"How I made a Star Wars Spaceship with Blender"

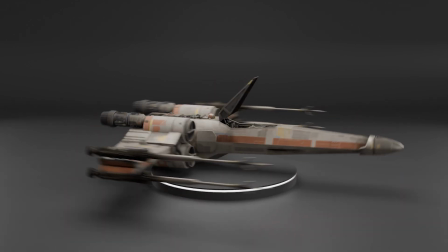Can you tell which of these ships belongs in Star Wars and which ones don't?
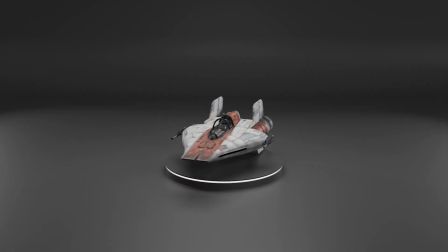Even if you've never seen any of the ships before, if you've seen enough Star Wars then you just know what belongs in Star Wars and what doesn't.
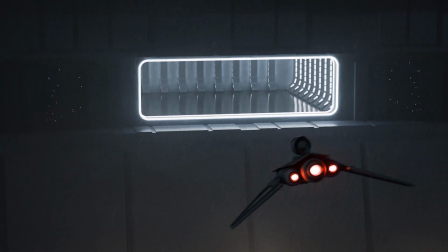Why is this? What makes all the spaceships within Star Wars feel like they all belong together in one world?
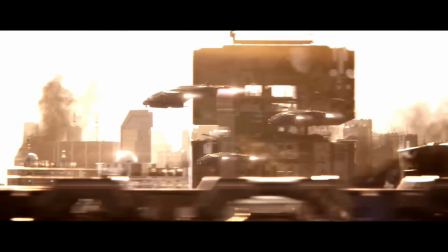And how do other sci-fi universes do the same thing and separate themselves from the crowd? Well, it's all possible through design theory. This doesn't just apply to spaceship or vehicle design, but nearly every aspect of world being built on screen or in media so i decided the best way to illustrate this
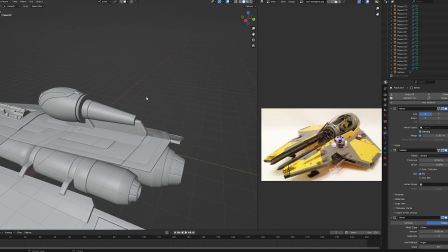was by creating my own ship within star wars and show you what you need to understand before creating a unique and interesting design
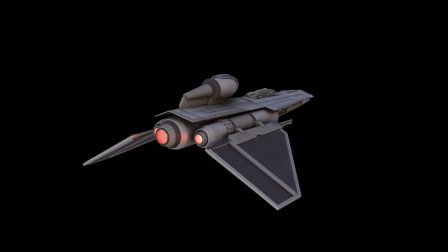yourself but before we create the ship we need to answer what makes a star wars ship feel like star wars so let's pull back a little further and go over the principles that go
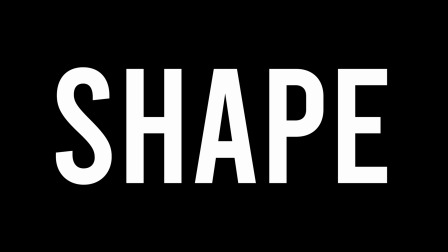into designing anything first is shape now this can deal with many aspects of your design and appears everywhere throughout
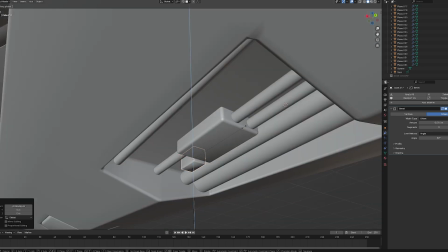it so it can be a bit confusing on where to even start with this but an easy way of breaking it down is by separating your subject into its primary shapes
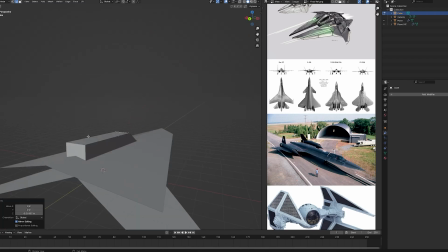squares triangles and circles by breaking down your overall form into simple shapes you can establish a feeling of your design you can
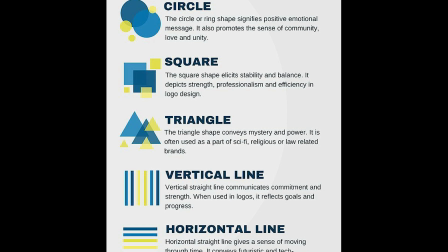see this used in everything from vehicle design all the way over to characters now while there's many ways to interpret these shapes the general interpretive meaning behind the primary
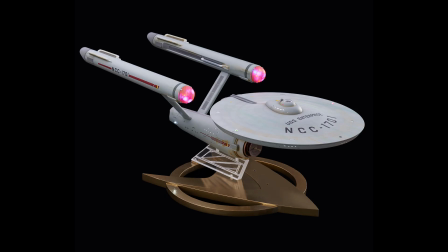shapes are that squares are strong confident and orderly circles are friendly soft and appealing and triangles are sharp stealthy and perhaps even evil.
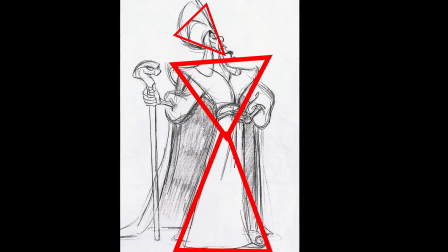For example, look at Jafar. He looks like one evil triangle. You can also play with the symmetry of your shapes within the design.
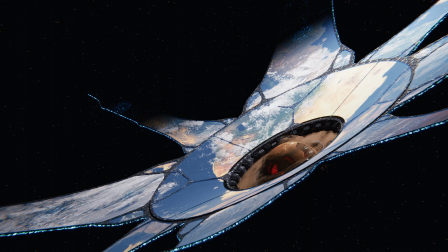Something super symmetrical comes off as confident and technologically advanced, while something asymmetrical might come off a bit more rugged and loose.
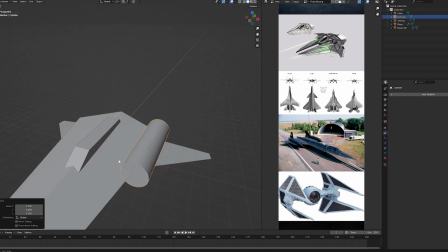But again, there's really no hard fast rules, and generally understanding how the fundamental shapes are used in different designs will give you a good understanding of how to use it in your own designs as well.
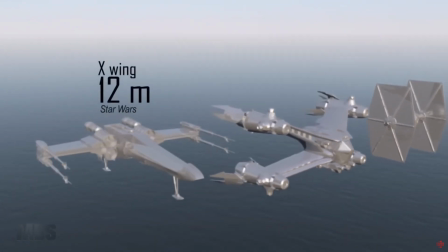Now, scale is simple. How big is your ship? Determining this This not only affects the ship itself, but also its relationship to the world around it.
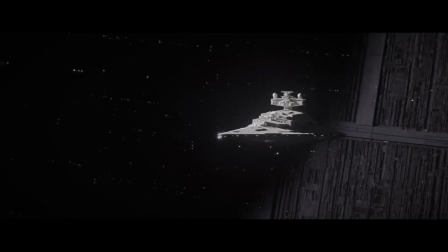A ship the size of a city really doesn't have that strong of a presence if another ship is the size of a planet,
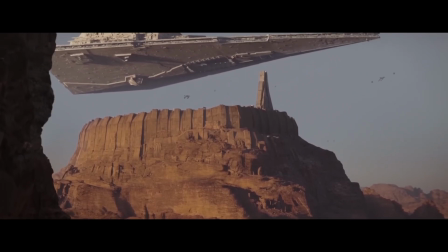while a ship only a few hundred feet across can dwarf everything around it and come off super menacing.
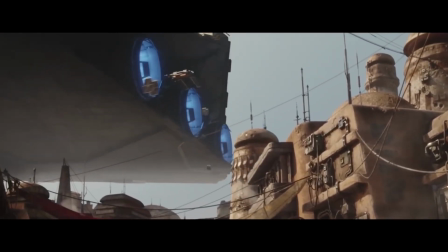Again, no hard fast rules, but remember that scale tells a lot of the story behind a design.
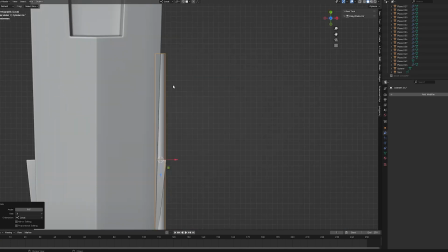Now detail can be the trickiest thing to nail down, but much like shape, it's one of the big deciding factors in what your ship will feel like.
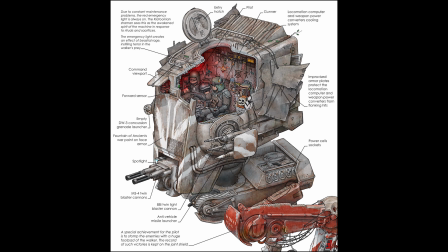The amount of detail, the size, the distribution, and the repetition of those details can tell you a lot about the design's scale, purpose, and even moral alignment.
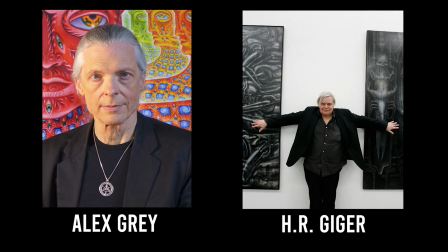For example, both Alex Gray and H.R. Geiger use a ton of repetitive detail and biological reference within their artworks, yet achieve a completely different feeling.
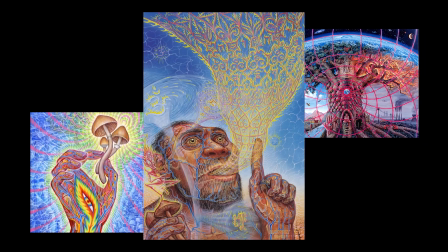One is balanced, peaceful, and expands beyond human consciousness, while the other is dark and biological, exploring the places of humanity we'd rather not think about.
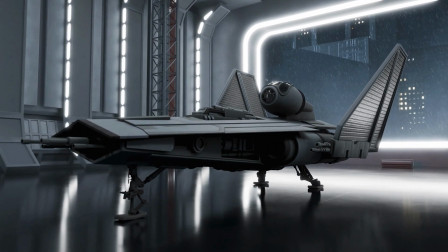Now, I'm going to put both color and material together because they come really together as one thing.
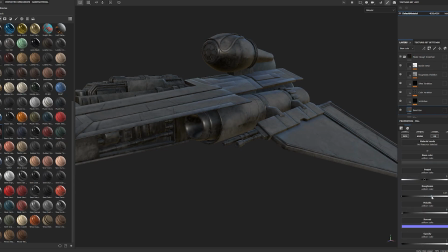Color and material is the quickest and easiest way to communicate your subject's alliance, purpose, or even its emotion.
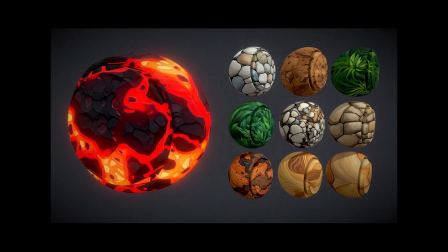Now you can go really deep into color theory and study materials to no end, and I think that could be a whole video on its own,
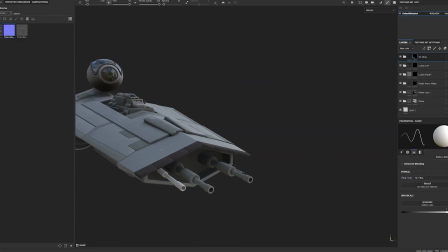but I think as an artist it's a good thing to get a grasp of so that you can use it to your own advantage.
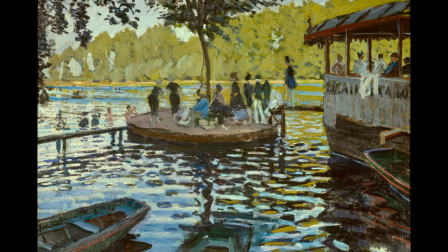How you interpret color, however, is entirely subjective and something you can play with a lot to get a ton of different results.
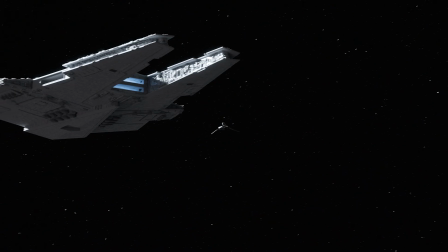Now, we know what goes into most designs, but that doesn't give us a lot of clues about where to go when creating a spaceship for Star Wars.
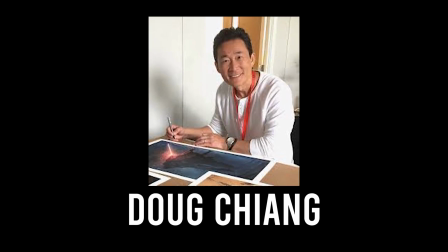Lucky for us, Doug Chang, the man who basically created the designs and worlds behind the prequels,
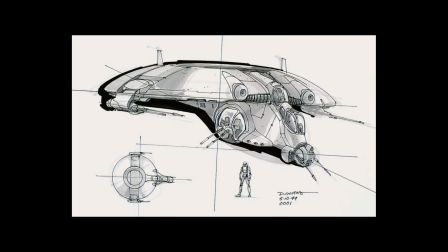created four principles that gave him a good foundation in creating Star Wars ships that felt iconic and fitting for the world.
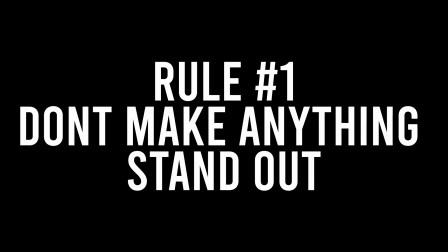Rule number one, don't make anything stand out.